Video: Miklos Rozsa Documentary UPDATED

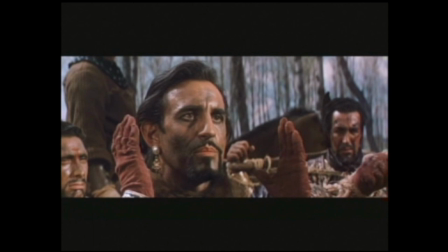[23:54]
Roja smartly gives us the theme of El Cid, which is different from Rodrigo's theme,
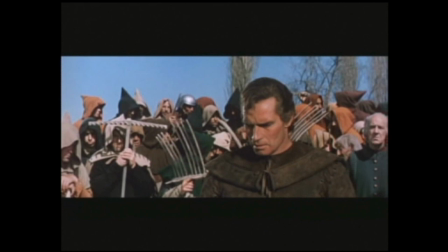[24:00]
even though it's the same man, but he's not sure yet what that means. So we hear that theme in the violas and the cellos, and it hasn't found its full bloom. Similarly, at the end of part one of this picture, a new theme is heard, which becomes the great ending of the picture.
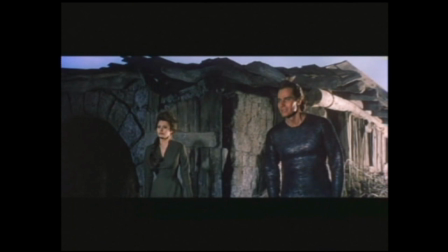[24:21]
It's the idea of El Cid, the great warrior, who is going to bring Spain together.
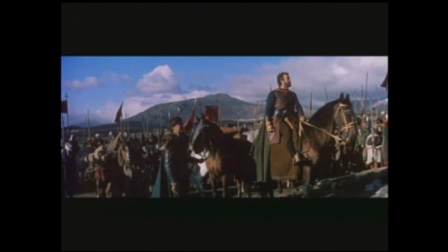[24:26]
We don't know what this theme is going to be, but at the confusion at the end of part one,
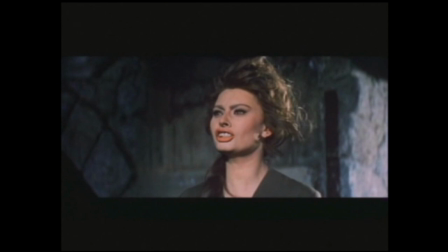[24:31]
and Ximena is saying, but why, but why, why, why that we're happy, must you go on and do this?
You have no right to ask him. He has done enough.
This other theme is showing us what he's thinking of. He's seeing his future.
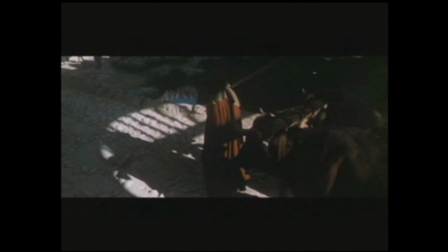[24:49]
We don't yet quite know. So again, Roja is telling us the story.
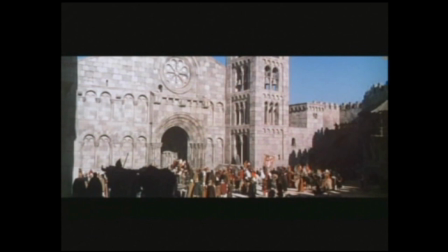[24:57]
He basically felt the music gave a new dimension to the emotion that the director was trying to express.
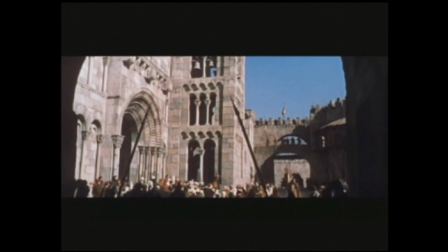[25:05]
He also felt that if the emotion could be expressed in music, fine. And if it couldn't, it would be expressed in a special effect. But he didn't want the two to go together. And he always had clashes about that.
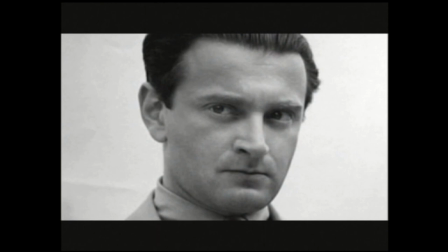[25:19]
Roja was not terribly enchanted with the way the sound mix was executed on El Cid.
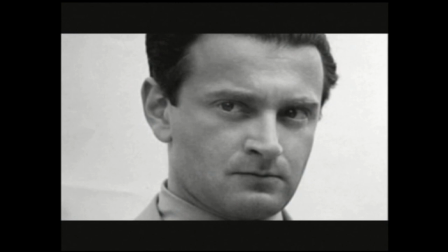[25:26]
He had had a previous negative experience very similar to this about 10 years earlier with Kovadis.
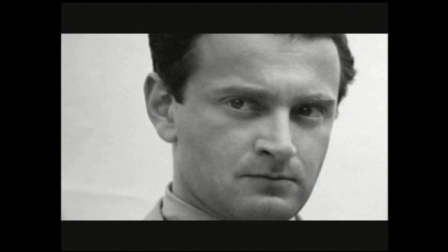[25:34]
All of this music had been written, and very little of it could be heard.
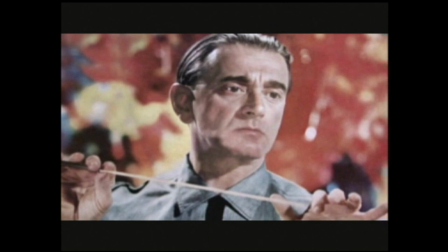[25:39]
He was very independent, and he had quite a few clashes because he was adamant about his music.
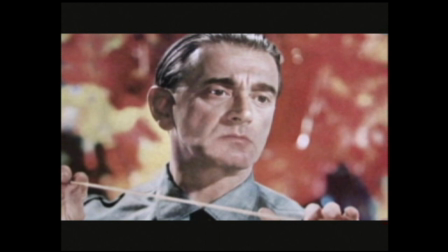[25:47]
He was also adamant about being consulted. If you're going to cut my music, please tell me. And what happened in Nail Sid, they didn't tell him. And he didn't see it until, I think, a premiere. showing. That must have been pretty horrible. Yeah, he was very upset. And being Hungarian, he could get upset. The score is something like two hours and 16 minutes of music. Think about that for a minute. And apparently some 23 minutes or so of that score was cut between the time that it was put in the picture and the picture was released.
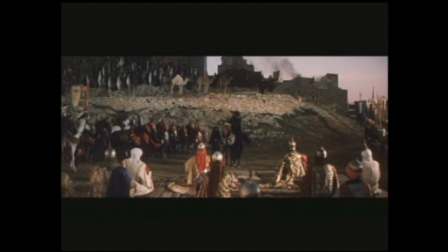[26:27]
The first example of it, we see Ben Youssef. the Berber who wants to come out of Africa, cross Gibraltar, and cleanse not only the Muslims living there, but the Christians, and conquer.
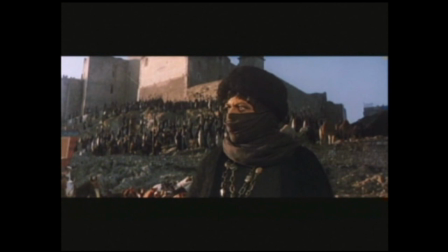[26:41]
What we hear is a drumbeat.
The prophet has commanded us to rule the world.
And the drumbeat is actually where music used to be that Rojah had written.
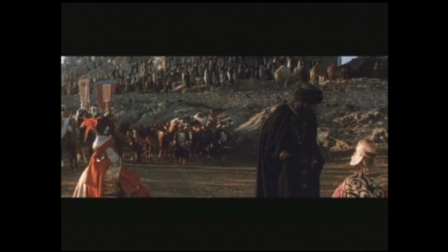[26:52]
And then only when Ben Youssef says, and when they are weak, we will conquer them.
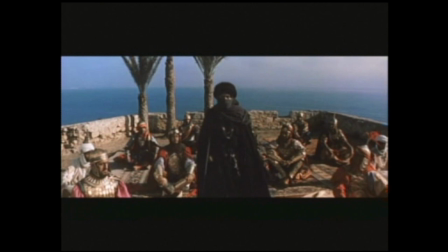[26:57]
The music comes back up and we hear the theme of Ben Youssef.
And when they are weak and torn, I will sweep up from Africa.
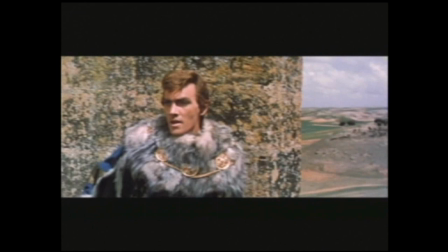[27:06] And thus the empire of the one God, the true God Allah. Allah is the one God.
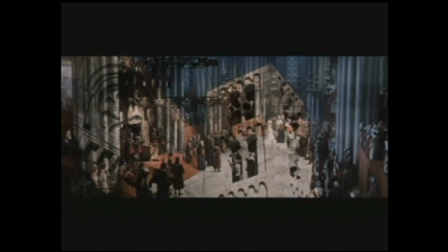[27:12]
There's a use of wind, the sound of wind, of church bells.
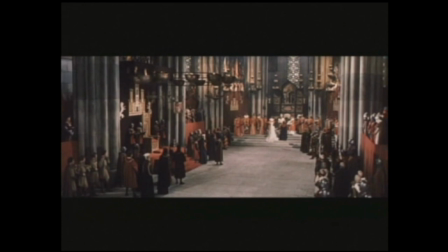[27:18]
Frequently that covered or replaced where there had been a score. Roja apparently, and understandably so, was pretty upset about having 20% of his score or 15% of his score taken out. And it would be really interesting to hear how those scenes play with Roja's music in. But there are many people who argue the other way, which was that times were changing and the wall-to-wall scores were no longer needed. They were heard as intrusive somehow. So this becomes an open debate even today.